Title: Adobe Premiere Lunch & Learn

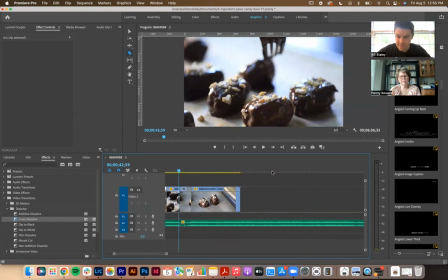So that is the same phrasing as
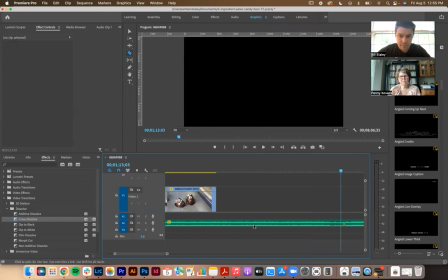Wait, did I do it too soon? I think I need to do it earlier. It's an eight bar. Okay. Okay, it's 8 bars, it's not 4. Let me go back here and
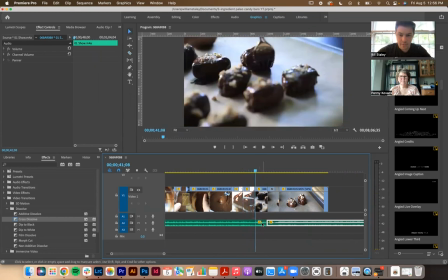it's there. Okay. So I'm gonna delete that and delete that. Ripple delete. Oops. Oh, well, let me do it because whatever. What's on the other timeline? Okay.
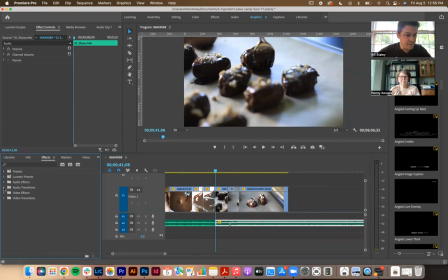And so this is where you're gonna use the crossfade to make it sound like you've done the right thing in the music.
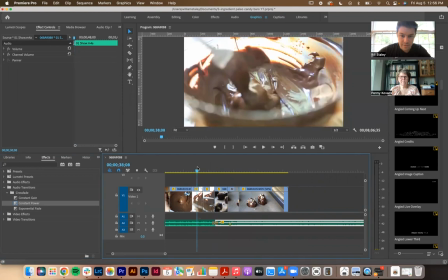Let's see if I can do that.
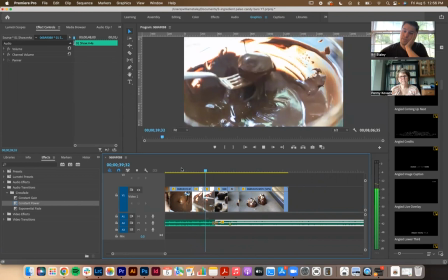Let's break.
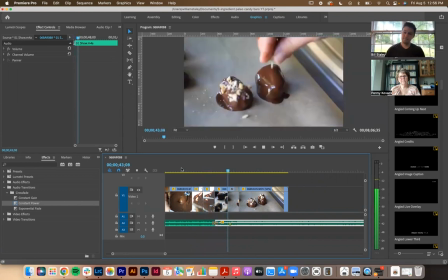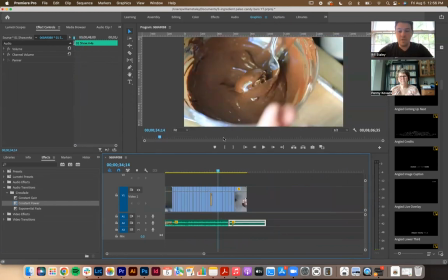Cool. And so I'm like so close to that like cutting of the thing.
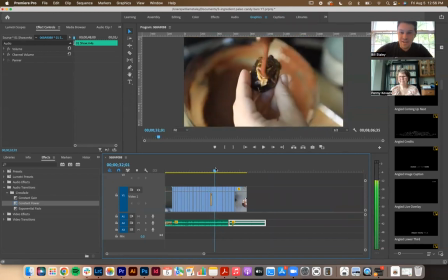Mhm. And so I've like, there's a couple clips over here. You can see them.
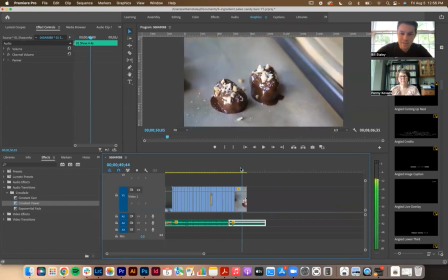They're longer. I can take some time away. Even this beginning clip too. So now I can use it to my advantage. I've put so many of the clips on the beat of the music that if I move the other clips to the beat of the music,
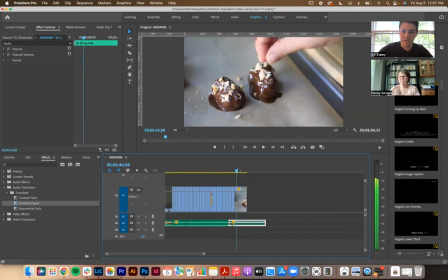I can just march things backwards so I can orchestrate that hit at like the precise right moment.
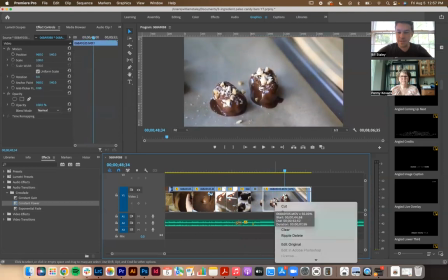This one needs to be in real time because it happens slowly in real life.
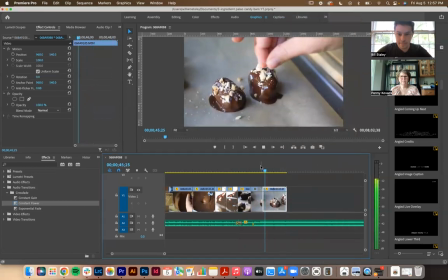No, that needs to be. I'll just pick the best part of it. So now I'm gonna like look and see like when does the most salt drop? Right there, maybe. Ripple delete that. Perfect.
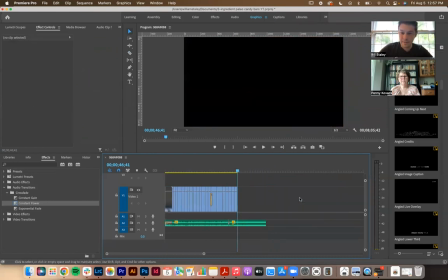So now I can do a 4 count of that. Blow that away. What else do we have?
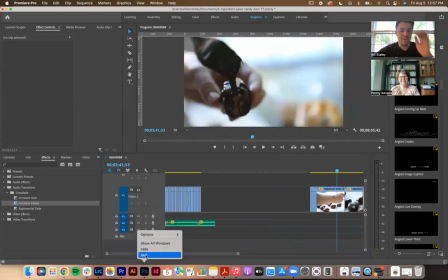I think my computer's so mad at me. I'm gonna close Photoshop because I think that's actually like
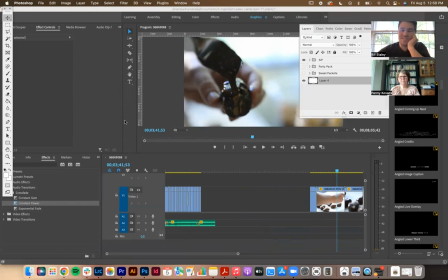Photoshop takes like several gigs of processing speed away.
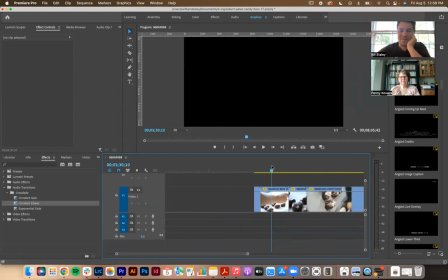All right, let's see if I can get this computer to behave a little bit better. All right, so we've got that.
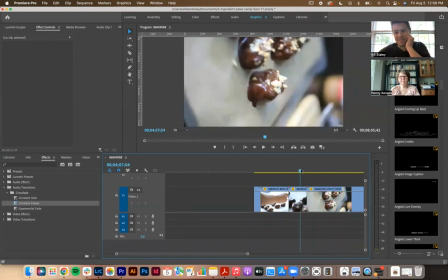You've got a vertical clip there. Oh yeah, the drizzling of the chocolate. So that is the next thing. We've done the salt.
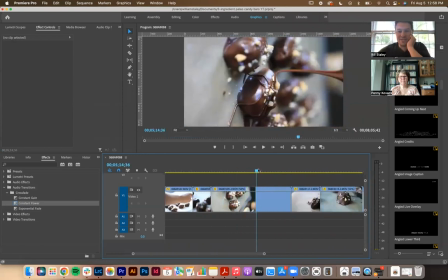We've done the cashews, and I flipped the camera here, which is great.
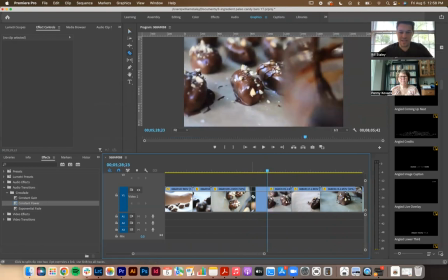And so right off the bat, I'm just going to take everything before this, delete it.
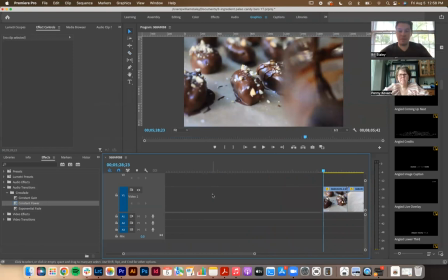I'm going to save my work because my computer is not behaving well. Just in case, always recommend saving your work as you go. I've lost so many things. All right, I'm going to drag all these over and get closer in on the timeline.
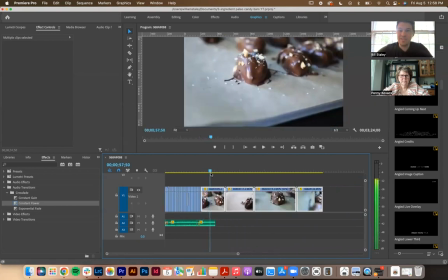Just sort of see. So this could be a really great moment to have that
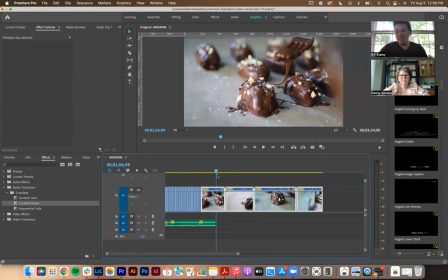crescendo in the music because like who doesn't like chocolate being drizzled on something?
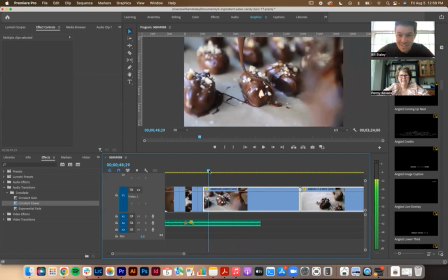Right. And so this looks great, right? Like the ribbon of chocolate is like a consistent thickness going back and forth. That like, Haley did a really good job of like controlling it there. I might start it right there.
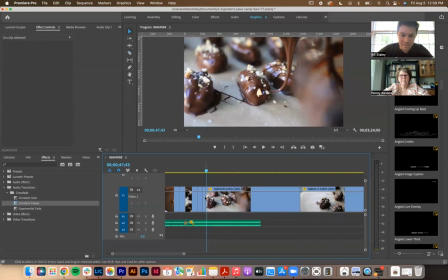Okay, I'm gonna make sure I don't delete everything there. I'll delete that.
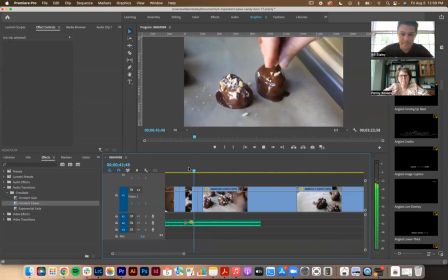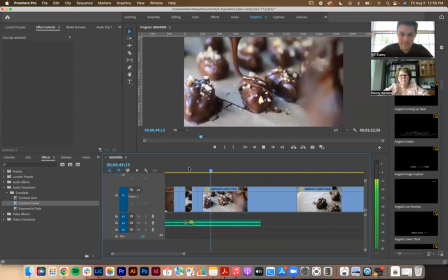And I'm gonna really indulge in these clips being like full length at the end because like the music is like doing good things.